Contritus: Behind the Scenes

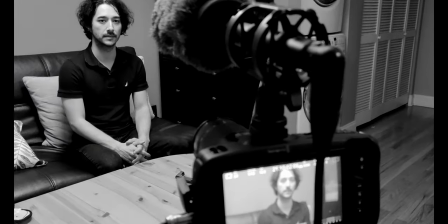Ready? Yep. Hello. My name is Mark Stoner, and I am the writer and director of Contritus.
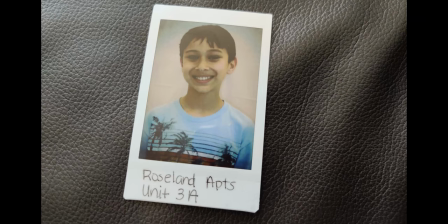This film was born out of a desire to tell a very personal sort of horror story. We wanted to make people think, make them question.
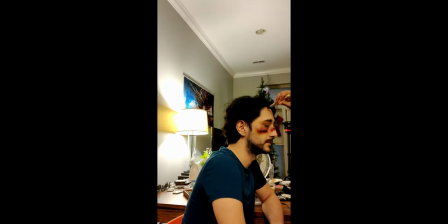We knew that we wanted to have psychological underpinnings laying the foundation for the events on screen.
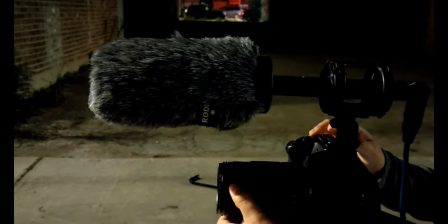From the very start, we knew that we weren't exactly making a popcorn slasher pick.
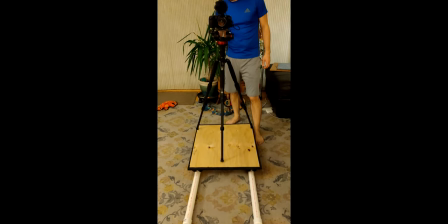As to the filming schedule, we figured we could get it done in about three filming sessions. It took us five. There were practical lights that we were planning to depend on that were knocked out due to a high-speed windstorm.
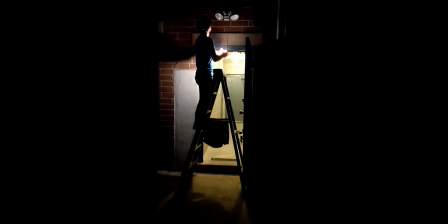So we set up our own aperture lights to replace them, and we made do. By the end of the filming, we had battled wind, rain, and local traffic. But somehow, we pulled it off. Filming a monster is a double-edged sword.
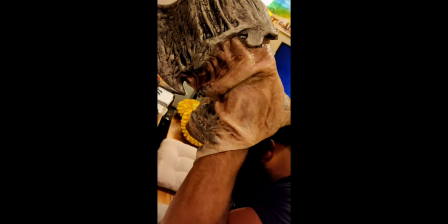We had an amazing mask from Immortal Masks that we really wanted to show off, but we realized that we had to do it in a discerning fashion. Originally, in our first couple of sessions, we realized we were showing the monster too much.
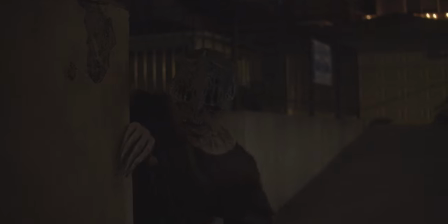We were allowing people to get too used to it on screen. We realized that by withholding it more, it made the monster more effective.
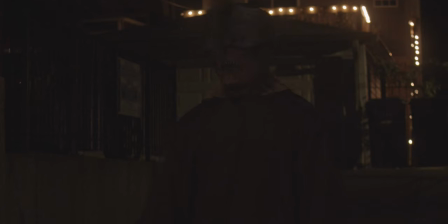And our VFX artist, Brian, did a splendid job bringing the monster to life and just adding that extra ingredient to its appearance on screen. He added things like smoke curling out of its mouth, flames, this sort of pulsing effect on its cheeks. Really gave it a hellish appearance, the kind that we were going for. We felt it was entirely appropriate. Our mannequin shot-out was something we were very excited to unveil for the audience.
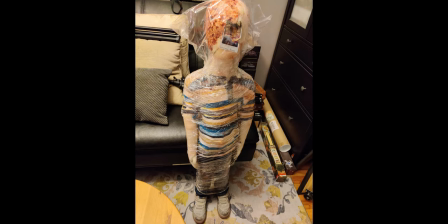We felt that it had the ability to disturb the viewer, which is something that tends to last and linger a little more than a jump scare.
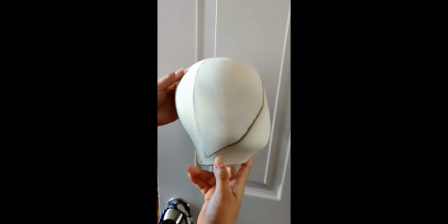Our faithful camera operator went to work on the mannequin, painting it just the right color before dowsing half its head in blood and wrapping it in plastic.
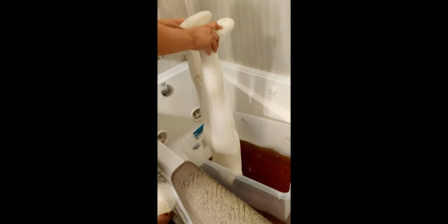For the so-called cherry on top,
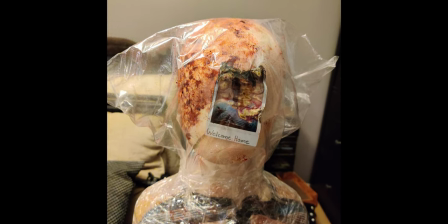we pinned our burned Polaroid fixture to its face to make sure that neither our main character nor the audience would miss it.
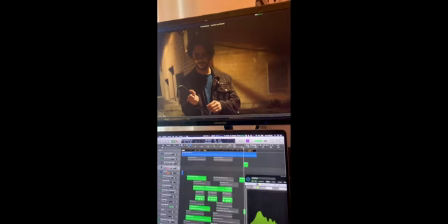Our music and Foley sound design were done by the same person, Yousef. The first thing he created was our main theme, which we adored immensely.
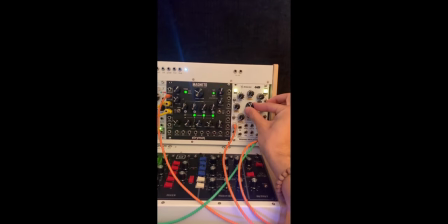From there on out, he did our Foley design, and our target was for it to be as immersive as possible.
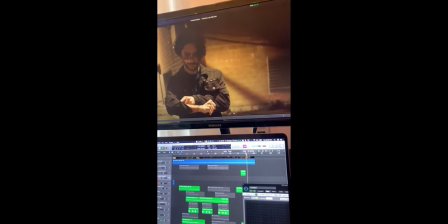As they say, sound is half the picture, and so we knew the sound design of this film would be paramount to his success. And what he did just blew us away. Thanks for watching, and we hope that you enjoy our film, Contritus.